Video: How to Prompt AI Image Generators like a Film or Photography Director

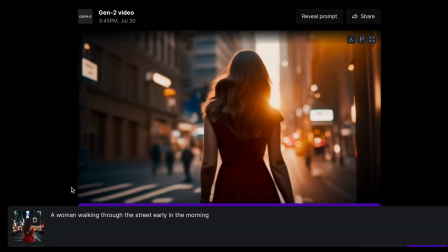4:07 But lighting can have a huge impact on the appearance and I have a collection of tips here.
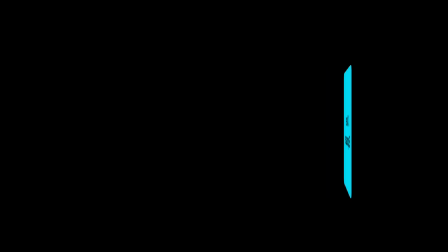4:11 So some notable photography techniques using exposure are overexposure, underexposure, and double exposure.
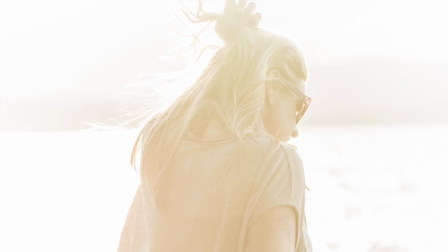4:18 Overexposure is when a photo is taking in too much light. A good use is in high-key photography,
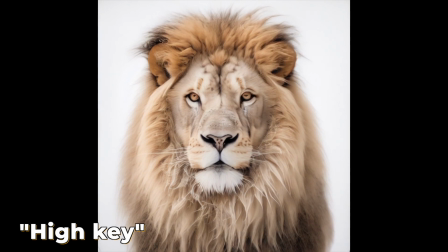4:24 which uses overexposure to eliminate all shadows and can be a feeling of positivity and lightheartedness.
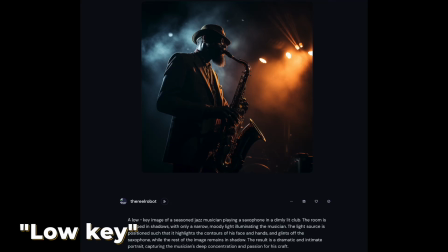4:31 Underexposure is when there's not enough light. A good use is low-key photography, which only illuminates specific parts of an image.
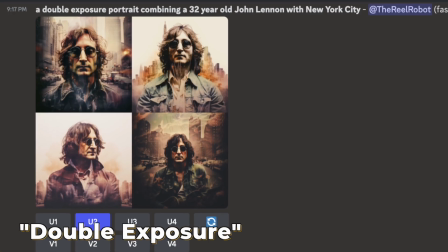4:37 This often results in a dramatic or moody aesthetic. Finally, double exposure is a technique that helps you superimpose one image over another.
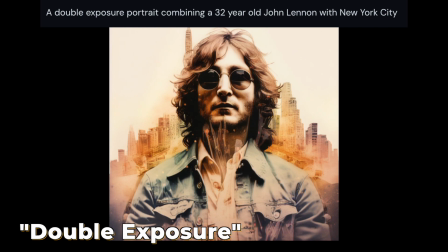4:46 You can see I'm making it clear in this image of John Lennon that I wanted to be combined with the New York landscape.
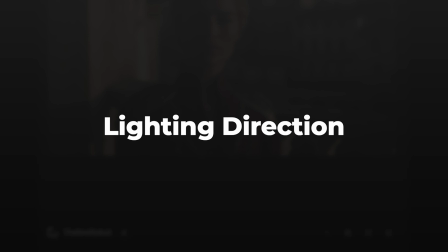4:51 Where the light is coming from is very important, so side lighting is one I use very often in my prompts.
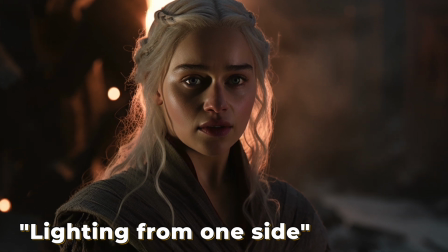4:57 Having light come from one side can make a shot look much more dramatic, and when outdoors it can also give a sense of realness to the position of the sun.
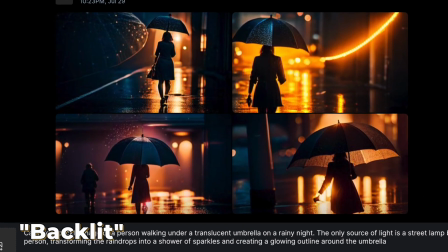5:05 Backlighting is a lighting technique where the main light source is behind this subject.
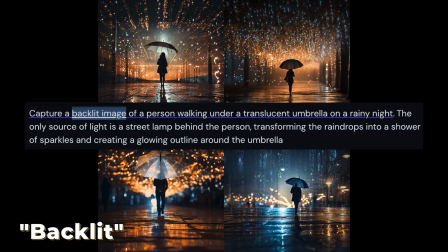5:09 The light distinguishes the subject in the background in this case, giving them a clear outline.
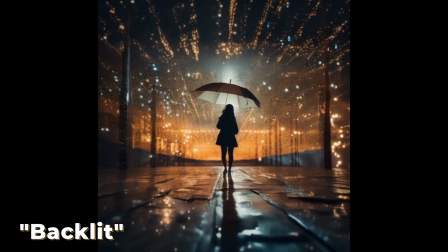5:15 It also creates a lot of atmospheres you see when you switch focus from the backlit woman with the umbrella to the lights above her.
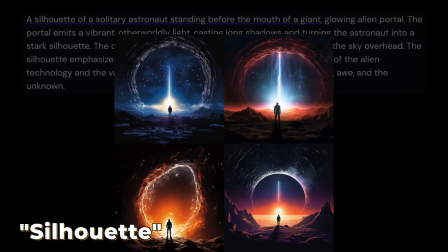5:22 Not far off from backlit images are silhouettes.
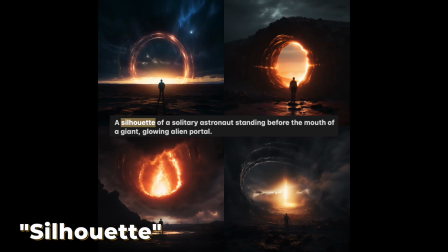5:25 And though my prompts can get very descriptive here, remember that you can just start small, use simple keywords, and still get a great, sometimes even better result.
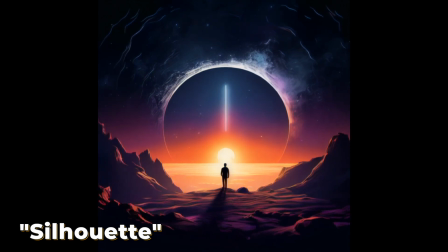5:33 So in this example, the use of a silhouette creates the sense that there is something much bigger and more full of power and energy than the little silhouette of the spaceman.
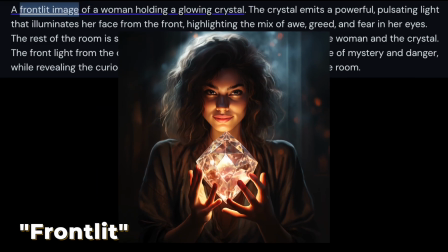5:42 The opposite of this technique is front lighting, which has the light source in front of the subject.
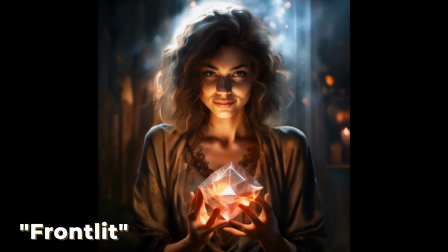5:47 It can be very effective at portraying light emanating off an object in front of the subject to give it a sense of mystery and wonder.
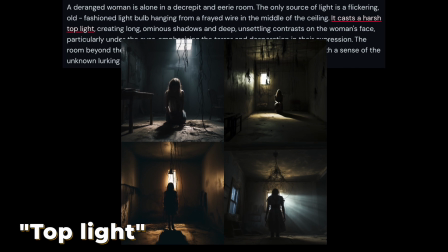5:55 Finally, top lighting, as the name suggests, is when the primary light source is coming from above the subject.
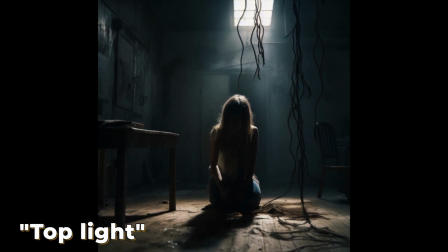6:01 This type of lighting can be very effective for film noir and horror genres. There's a lot of genre techniques and lighting techniques that I haven't gone into. Look for a link in the comments for a longer list and I'll send you a document. So now let's get into a technique called framing.
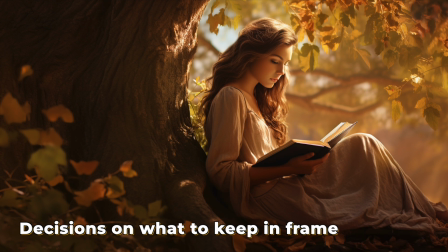6:16 Framing is when you choose what fits in the borders of your shot and what doesn't. This is especially important for AI videos and filmmaking.
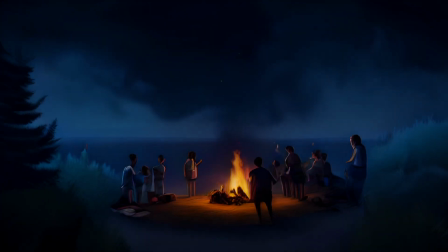6:24 It's one of the most impactful things of visual storytelling because you are making decisions on what to emphasize and how to convey meaning visually and setting the whole tone.
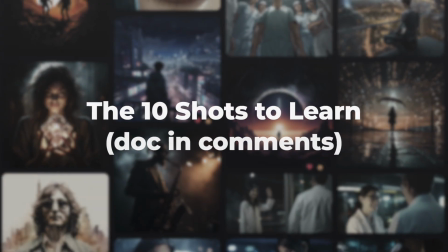6:32 When prompting Midjourney or any other generative AI tool, there's 10 types of shots you need to know or at least have sitting on a list somewhere.
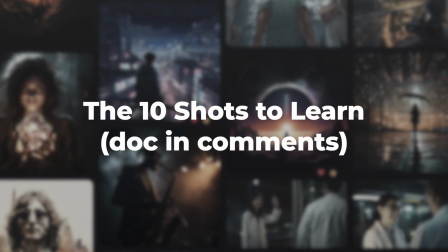6:40 Let's go through them with very simple prompts. So the first is a close-up.
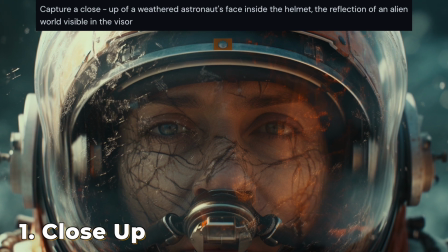6:44 A close-up frames a character's face or an object in detail and is often used to emphasize emotions or the significance of that subject.
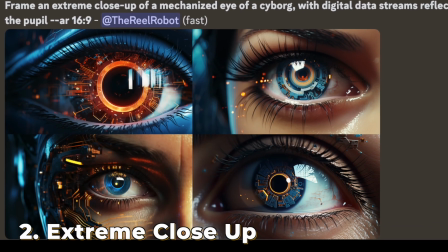6:52 An extreme close-up is when it's a magnified version of a close-up,
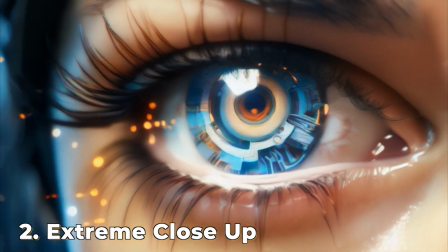6:56 usually so you can focus on a very specific detail, such as an eye or a piece of jewelry.
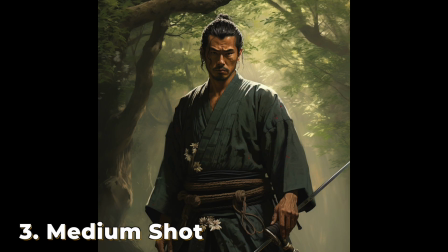7:02 A medium shot captures the subject from the waist up. It's often used in dialogue scenes.
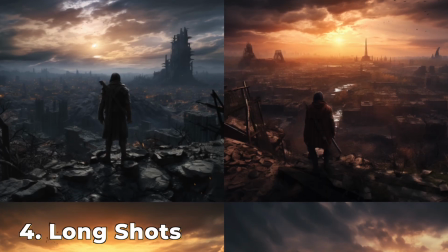7:07 It's a good blend of detail and intimacy. Long shots capture the subject from a distance in their entirety, often along with their surroundings as well.
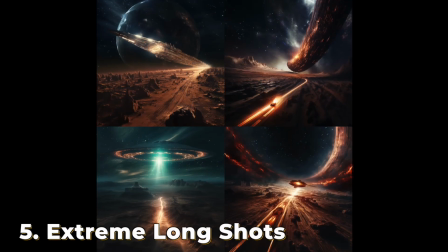7:16 This is great for establishing a scene. Extreme long shots are typically used to show large exterior environments.
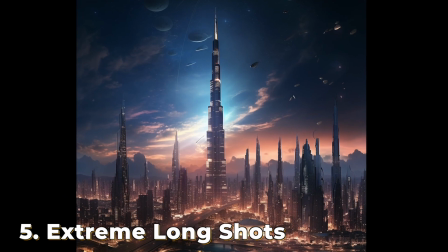7:23 This is often used to show something like a large building so that before the scene takes place you know the setting of where the characters are going to be.
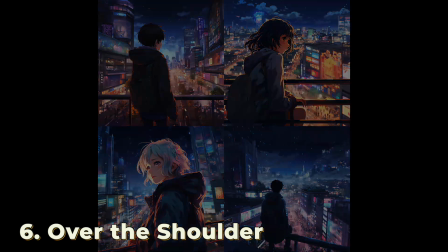7:35 Over the shoulder shots are taken from behind a person's shoulder and it's often used in dialogue scenes to show the conversation from a specific character's perspective.
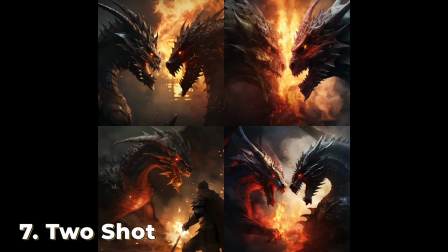7:43 It can also be used to show them soaking in their surroundings. The two shot frames two subjects together typically in a medium or close-up framing.
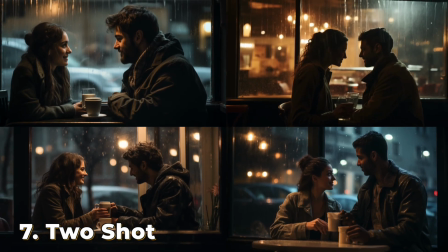7:51 It's often used in scenes of dialogue or physical altercation between two main characters.
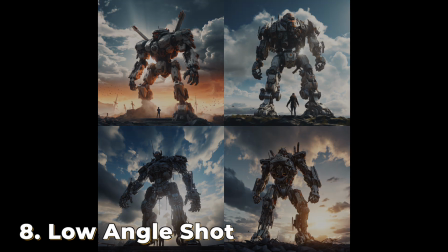7:57 A low angle shot positions the camera so it's looking up at the subject. This can make characters look dominant, powerful, or even menacing.
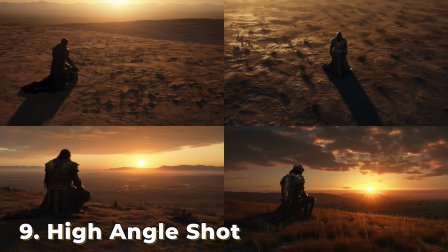8:05 A high angle shot is when the camera is positioned high obviously,
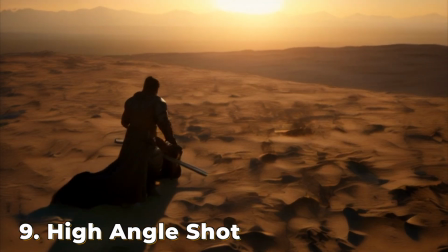8:09 looking down at the subject and this can make a character appear weaker or make it clear that they are planning something.